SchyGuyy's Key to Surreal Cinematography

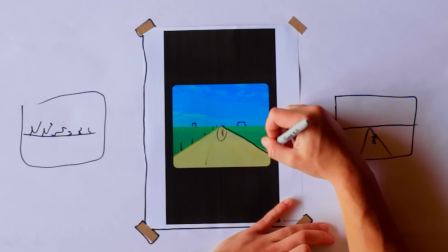And then I literally made a mask around the road right here and right here,
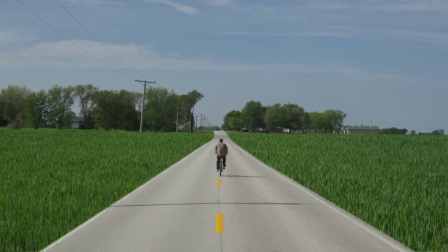and then just overlaid this grass onto those masks right here, so it just fits into these blocks. I knew when I wanted to get this shot, I wanted it to be like 50-50 horizon and the land.
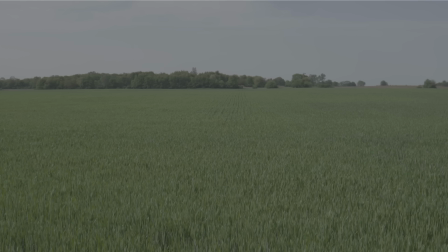I filmed the grass in the same way, where grass was half part of the image. And with the sky, I kind of did the same thing. A simple mask, just right here.
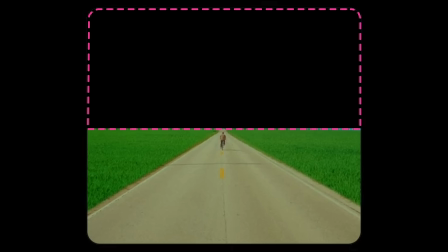I just made a nice little mask outline and then overlaid the clip of the sky on top of it. I didn't really take anything out. I was just adding things on top.
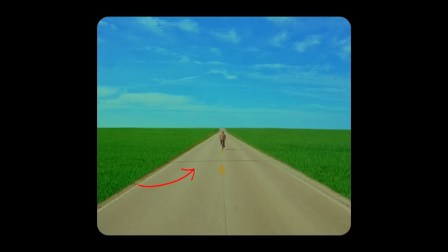You can see the shadow of one of the power lines right here, and if you look further down the road, you could see the shadow of more power lines. So for the coloring, I wanted it to be very nostalgic because I was using this nostalgic sound of morning doves.
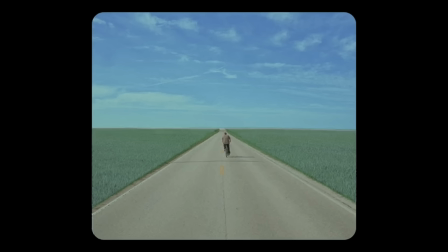It's like this warm, bright feeling.
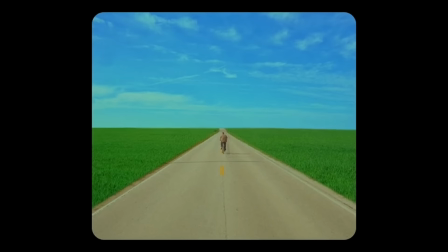I wanted my image to be warm and bright and saturated. to match that whole vibe of this feeling. Okay, this one is a lot of fun. So as you can tell, I'm getting absolutely blown backwards in the middle of this random street,
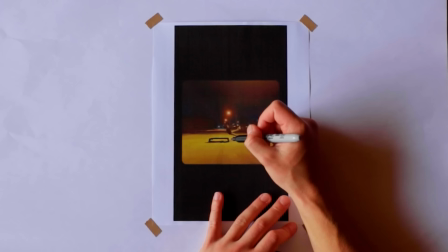and it looks like I'm just gonna fall onto the pavement and, you know, break my tailbone. It's all a lie.
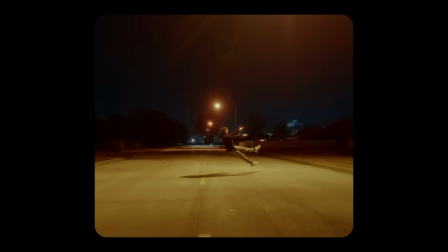So basically, what I'm hiding in this image is this right here is a sort of mattress pad, and then right back here is my good friend right here pulling me onto the mattress pad with
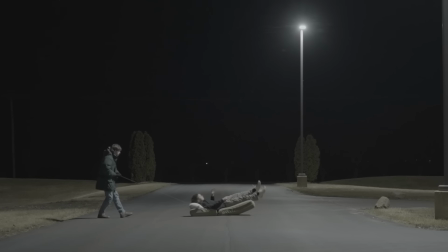like a bunch of strings of fishing line attached to each other and attached to my belt loop.
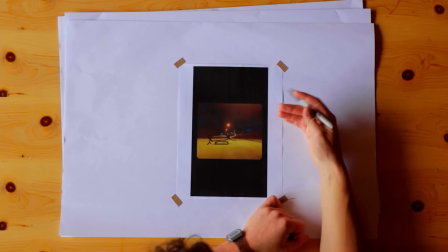The reason you can't see it is because I hid it. It wasn't AI, it wasn't generative fill. It was once again more masking.
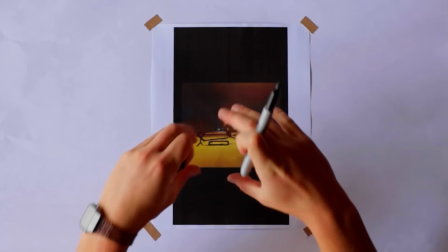We took a video for a second, just so as the clean plate of the whole environment, and then we went out there and did the setup.
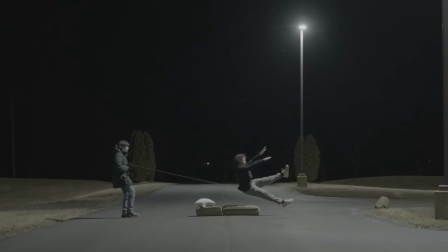I wanted to get rid of this stuff right here.
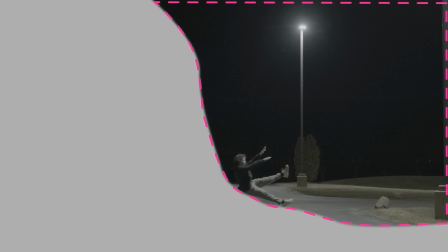So basically, I just made a mask of this part of the image and just overlaid it on top of that part of the image. But there's also an issue, because when we do that, the natural shadows from that clip
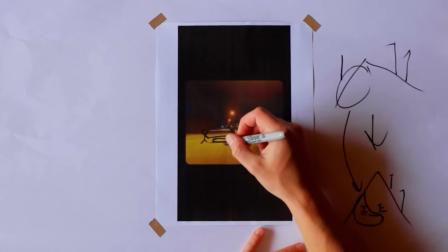disappear because I'm overlaying just a blank street on top of right here. So we're missing shadows. It just wouldn't make sense if there wasn't a shadow in an empty street with all these street lights.
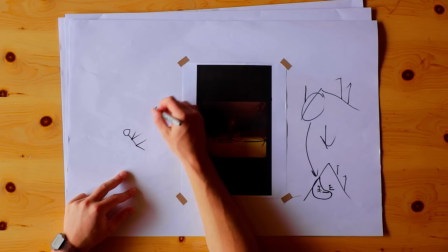Let's say we have me falling back. You know, the light's shooting at me from here. My shadow is not going to be the same exact size. Basically, you have to consider how light hits you.
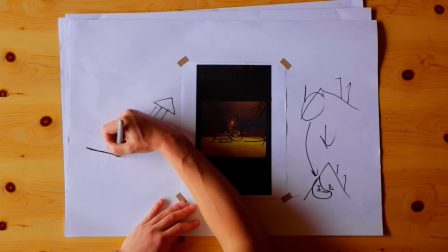You know, it's going to stretch out my shadow. It's going to make it more distorted.
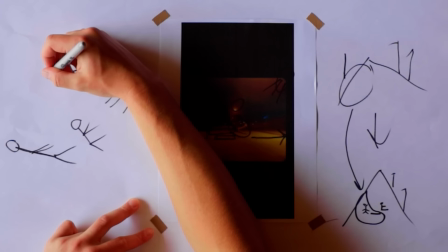See right there, that looks realistic in itself. You know, rather than just copy and pasting a fake shadow.
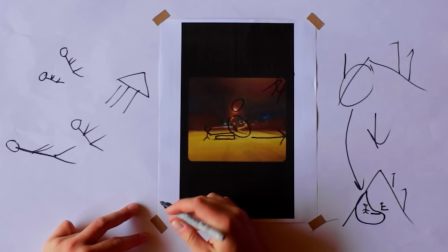Like, which one looks more realistic?
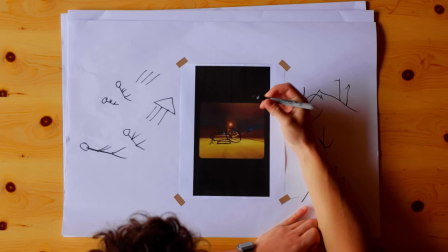I took this, I believe I went into After Effects, and I mashed this, you know, this image, this video of me falling, and I got a mask of this, and I just made it black,
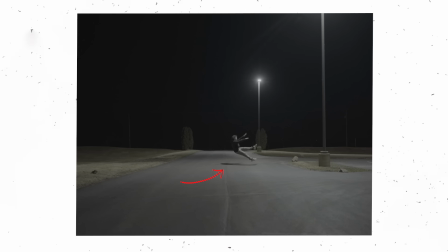and then I just overlaid it on top of the street. I remember shooting this, I was literally perpendicular with the light right here.
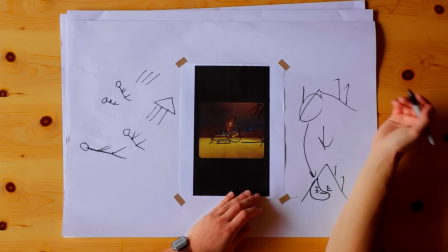So that just means that a single shadow is going to be cast right behind me.
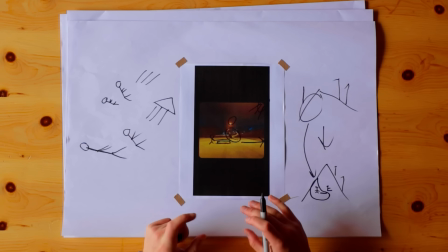So I just transformed it and really tried to match the lighting setup that was there.
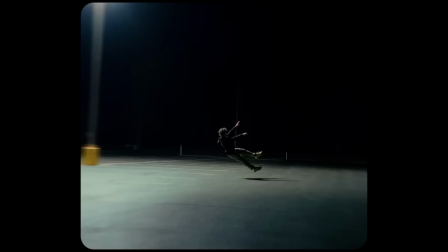This shot is actually zoomed in a bunch, because when you're match cutting, you have to give yourself some space, because you're not going to match the distance perfectly every time. You need space to work with, so shooting in 4K is going to make the difference, so you can blend the frames together.
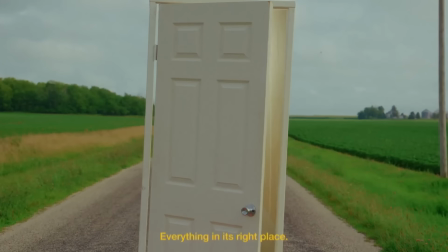This shot, I'm just transporting through different doors, going to different locations.
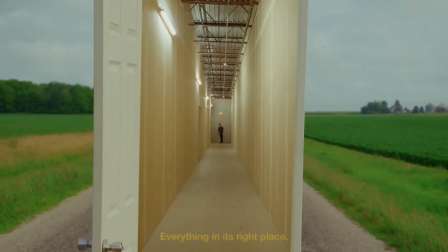Very VFX heavy.